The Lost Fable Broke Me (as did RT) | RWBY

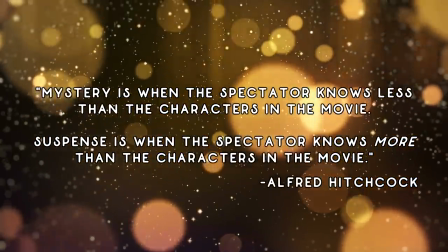(4:19)
The issue here, however,
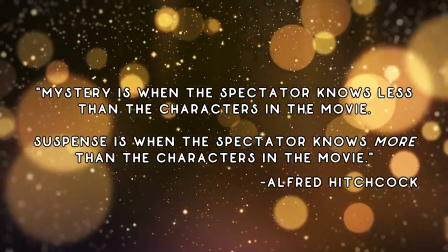(4:21)
is that storytelling relies on prioritizing what information to give the audience so that they understand the conflicts and can get invested,
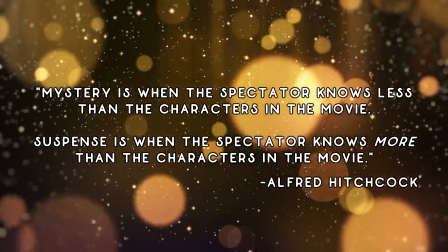(4:28)
versus what to hold off on until later.
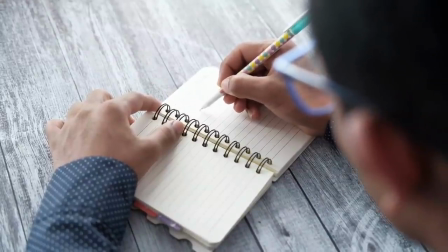(4:31)
And oftentimes, novice writers will withhold far too much, giving their audience little to nothing to get them hooked in the present.
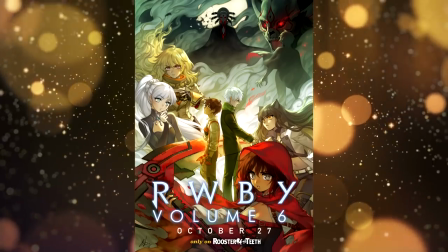(4:38)
That's part of the reason it's so frustrating we were made to wait six whole seasons for basic information about the main conflict of the series.
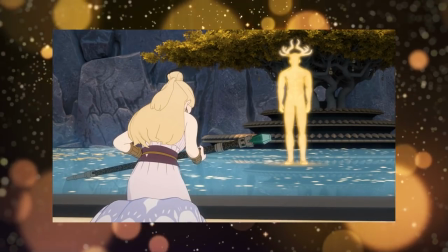(4:46)
And I do mean basic. This entire chapter feels like the bare-bones summary of plot points all crammed into as short a chapter as possible.
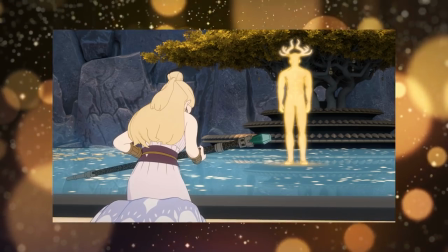(4:54)
This may be one of the longest chapters of the series, but within the context of what it's trying to establish,
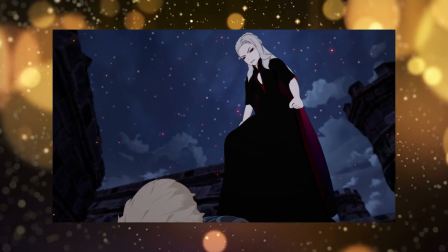(5:01)
it feels rushed trying to breeze through so much information with so little time to explore anything meaningfully.
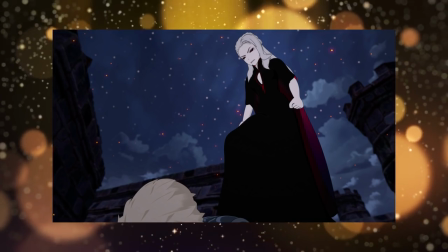(5:08)
The Lost Fable would be better served as a two or three-parter,
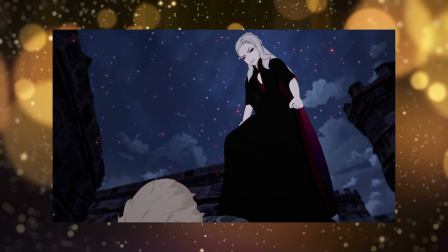(5:11)
or maybe even a whole volume to itself given volumes structurally are basically extended movies rather than full seasons.
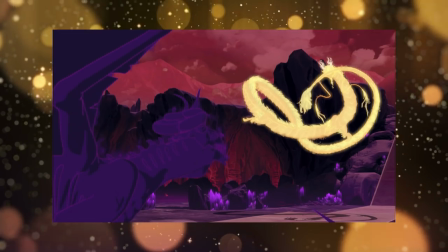(5:18)
Even then, it would've been best if some of the information here had been shared before this to give us anchor points to work with.
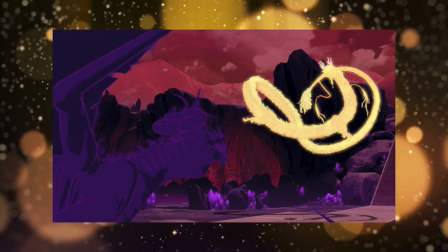(5:25)
Because we don't have the time to properly delve into anything going on, we basically get a Spark Notes edition of Remnant's origin story.
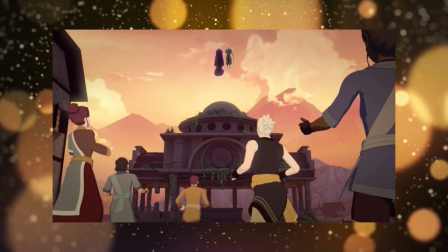(5:34)
We don't get to know the characters fully, we don't know who they are, where they come from, what their motivations are, nor why they have these motivations.
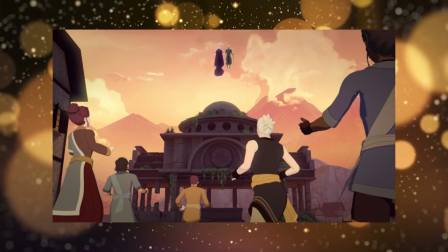(5:42)
Rather, characters are treated as vehicles for plot progression, with surface level character work to leave the audience to fill in the gaps that the writers left in.
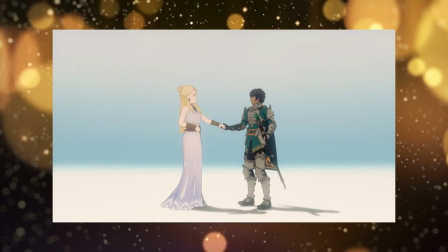(5:50)
It's part of the reason so many people walk away with aggressively different interpretations of the entire show and its characters.
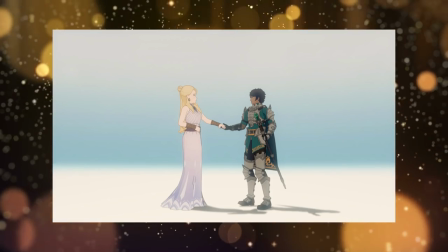(5:58)
Because clarity has never been a priority for RWBY. With this show, you don't really get a story.
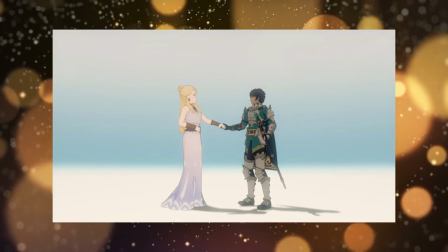(6:05)
You get the illusion of a story, probably induced by inhaling Jyn's obnoxious smoke clouds.
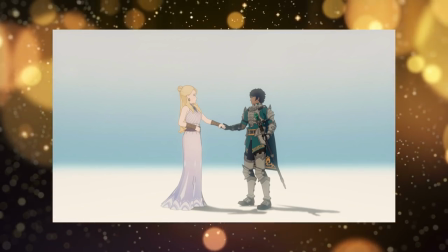(6:11)
Salem is probably the best example of all of this. We're told she's locked away in a tower by her cruel father, as Jyn says.
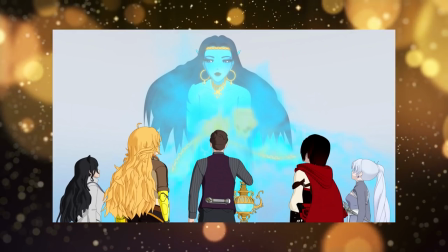(6:18) By her cruel father.
We're using Jin as a narrator to tell us the basics of the story so that we have an easy jumping off point.
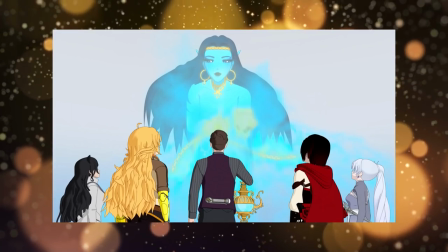(6:26)
Okay, nothing inherently wrong with using a narrator for these sorts of things.
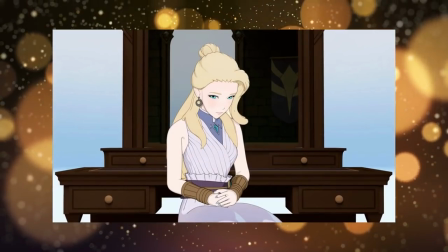(6:30)
The issue is we're not grounded enough in what's going on to get a full understanding of the context, leaving viewers to do guesswork themselves to follow what's happening.
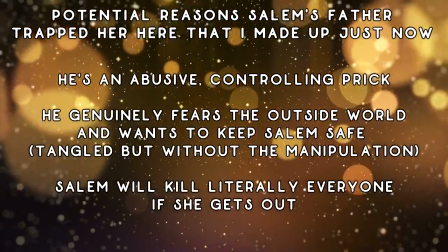(6:39)
Most people would probably assume Salem's father is abusive or maybe overprotective, and that's why he stuck her here against her will.
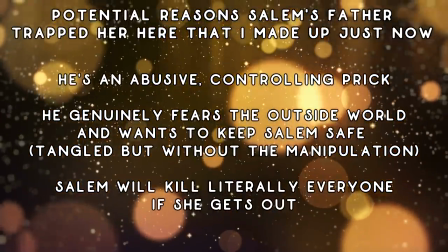(6:47)
However, someone could also say he's just an evil man who wants to keep his family as possessions.
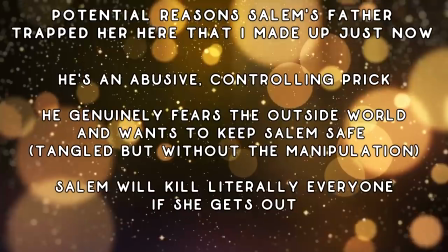(6:53)
Or maybe he's a cynical recluse, and keeps Salem around as the only form of human connection he deems worthwhile.
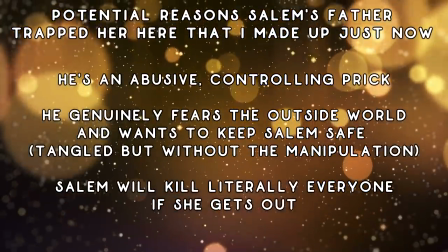(7:00)
Because we don't have the information as to why Salem is being kept here, and what her father's motivation is,
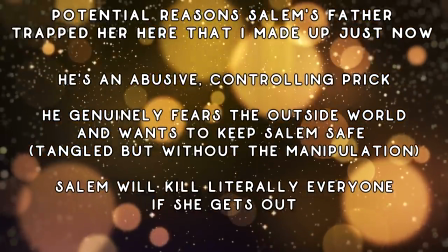(7:05)
we can't fully be invested in the story, because we're actively wondering what his motivation is.
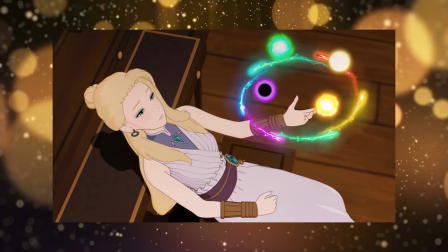(7:11)
Rather than being immersed in the emotional beats of Salem's captivity and liberation,
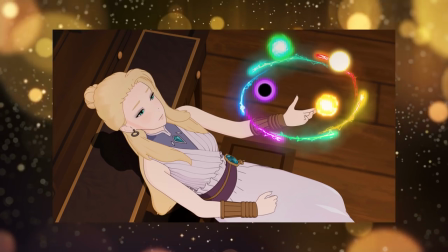(7:16)
we're stuck in theory-brain mode crafting narratives based on what we would prefer to see in the story, which in turn are based on our own biases,
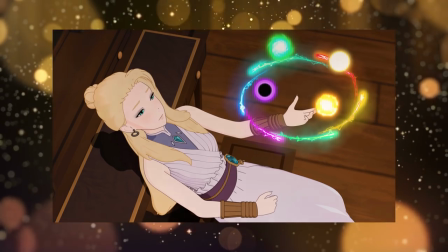(7:25)
likely from whatever media knowledge that we're working from. And to make matters more frustrating, they go more into detail about Salem's story in the Fairy Tale book,
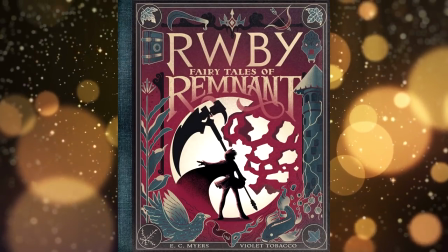(7:35)
which tells stories from all across Remnant. content.
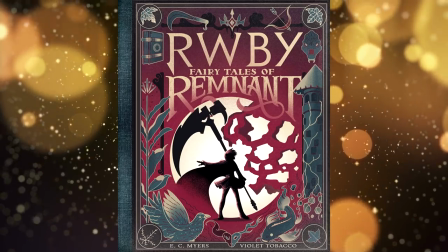(7:38)
But this is another issue Ruby has always struggled with, using supplemental content as a crutch to make up for its own failures in storytelling.
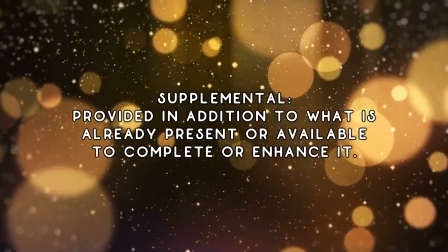(7:46)
The purpose of supplemental content is to add value to a work that's already complete and of merit.
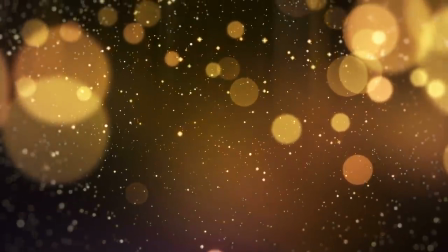(7:52)
That's what supplemental literally means. Ideally, you get a finished product you can enjoy, and if you really love it and want more,
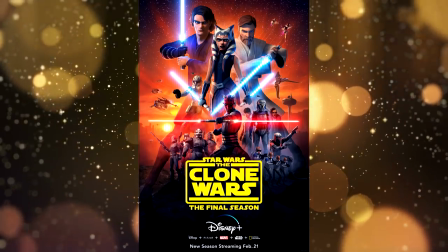(8:01)
supplemental material lets you immerse yourself even further than most casual audiences would bother with.
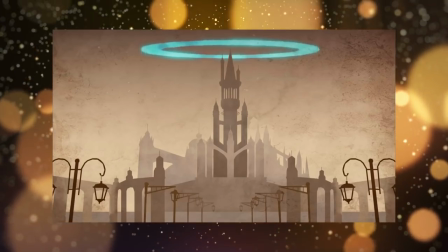(8:06)
RWBY, however, knows of its shortcomings in conveying information, and rather than trying to fix it,
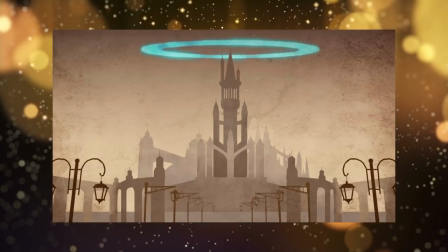(8:13)
instead uses supplemental content as both a quick fix and a shield.
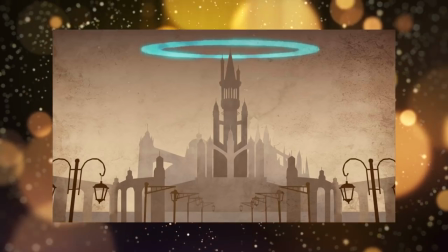(8:17)
This way, they can just say, all your unanswered questions are in this fairytale book or this canonical novel.